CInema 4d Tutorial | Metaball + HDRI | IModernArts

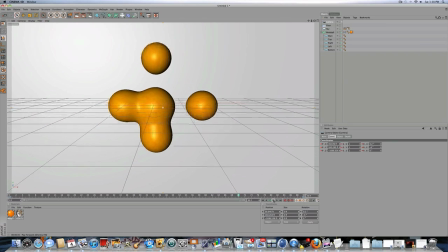8:11 Camera zooms in, the Metaball vibrates. And I think one of the last things I'm going to do, we're going to have the actual spheres inside the Metaball move around.
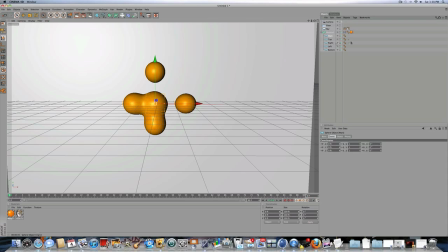8:23 So the first one, all we're going to do to that is we're going to make it get bigger.
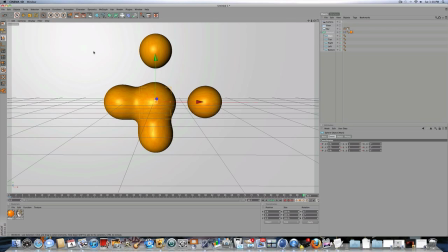8:28 So you're going to click a keyframe, and then you're going to go to the end of the animation, and you're going to click on this box, and you're going to drag it like that, so it's a little bit bigger. And you can see the
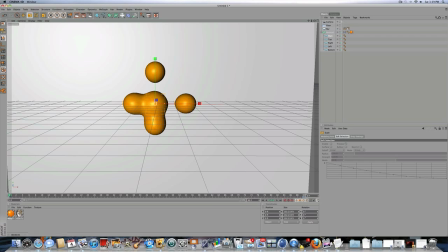8:43 got messed up. But hopefully, it's really not working for some reason.
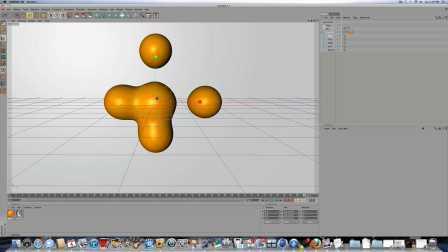8:53 I guess we'll just keep the main sphere at what it is. So let's go to the top sphere.
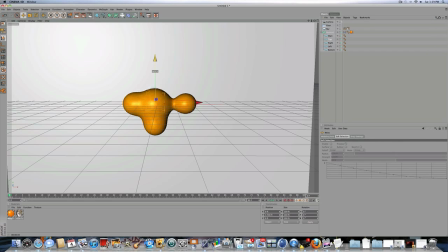8:59 Let's have it start in the center at 0 frames,
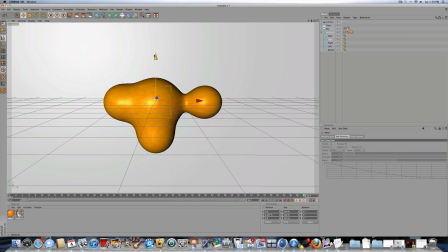9:04 and then drag to the end of the animation, and at 90, drag it up like that,
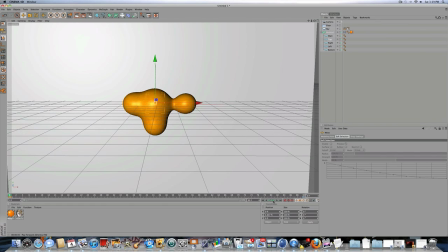9:09 and click a keyframe. So you can see in the animation, Metaball is being dragged out of it.
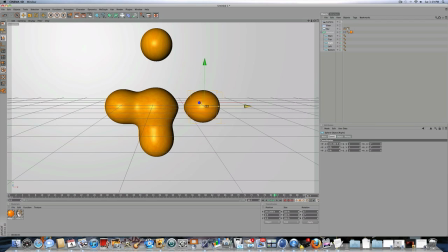9:18 For the right one, we're going to drag it in into there,
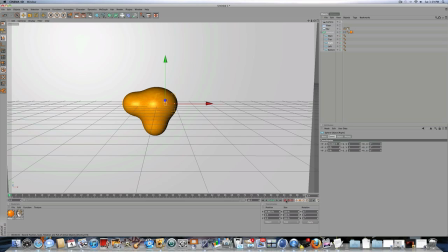9:22 and you don't have to do exactly what I'm doing for keyframing the Metaballs.
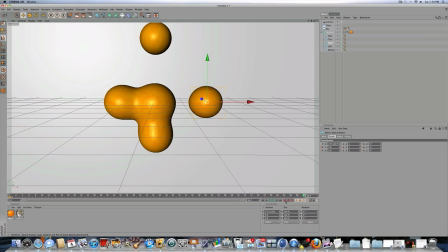9:28 So I'm just giving you guys ideas, and you could just have that one go out. So far what we have those two Metaballs going out. And then you could have the bottom one stay where it is. And you could have the left one
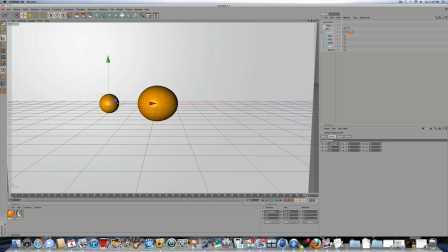9:46 start out and slowly move in for variety.
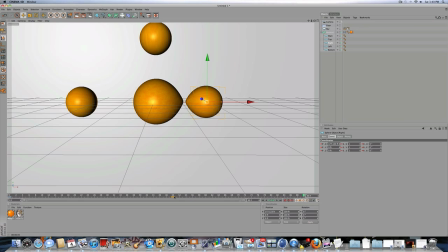9:53 Let's just move the keyframe so they don't all end at 90, because that's a little bit boring.
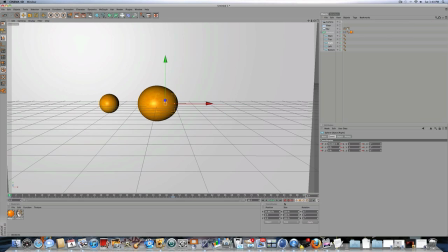9:58 So let's see what it looks like. It looks pretty cool. And let's animate the bottom one to move down a little bit.
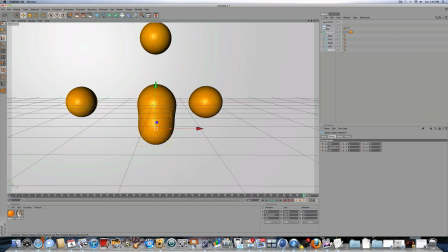10:16 Like that. So now let's watch our animation. That's pretty cool. You have a Metaball, and you have a camera, and you have some HDRI reflecting off, or if you render it.
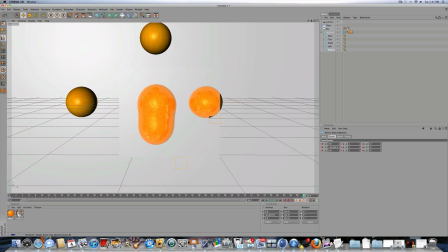10:37 Just gonna render it one final time. That looks pretty cool, and while I'm at it, why not put in a little mini tutorial into this, how to save your own material, because I'm gonna be doing this to this orange material anyway. What you do is you click File,
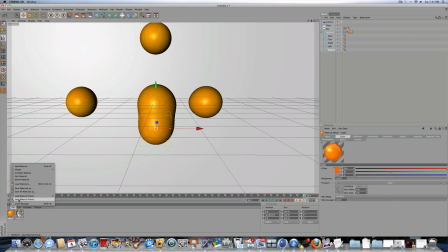10:55 click on the material that you want to save, File, Save Material Preset, and I'm going to call it Lava, and click OK. And now if you go into File, Load Material Preset, under User,
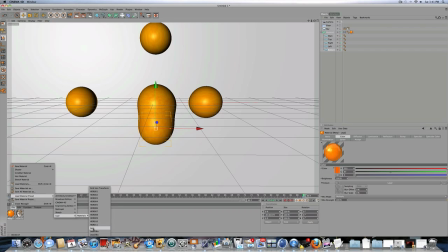11:12 you'll have the material that you made, and if you click on it, it just loads it in like any other material. So, oops. Thanks for watching, guys. This has been a tutorial on how to do a Metaball with some HDRI and some other stuff.
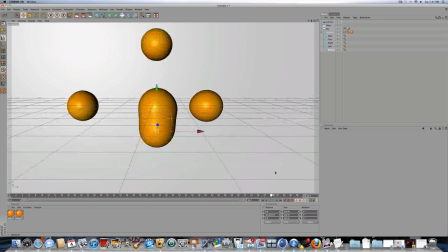11:25 So please subscribe, guys. Thanks for watching.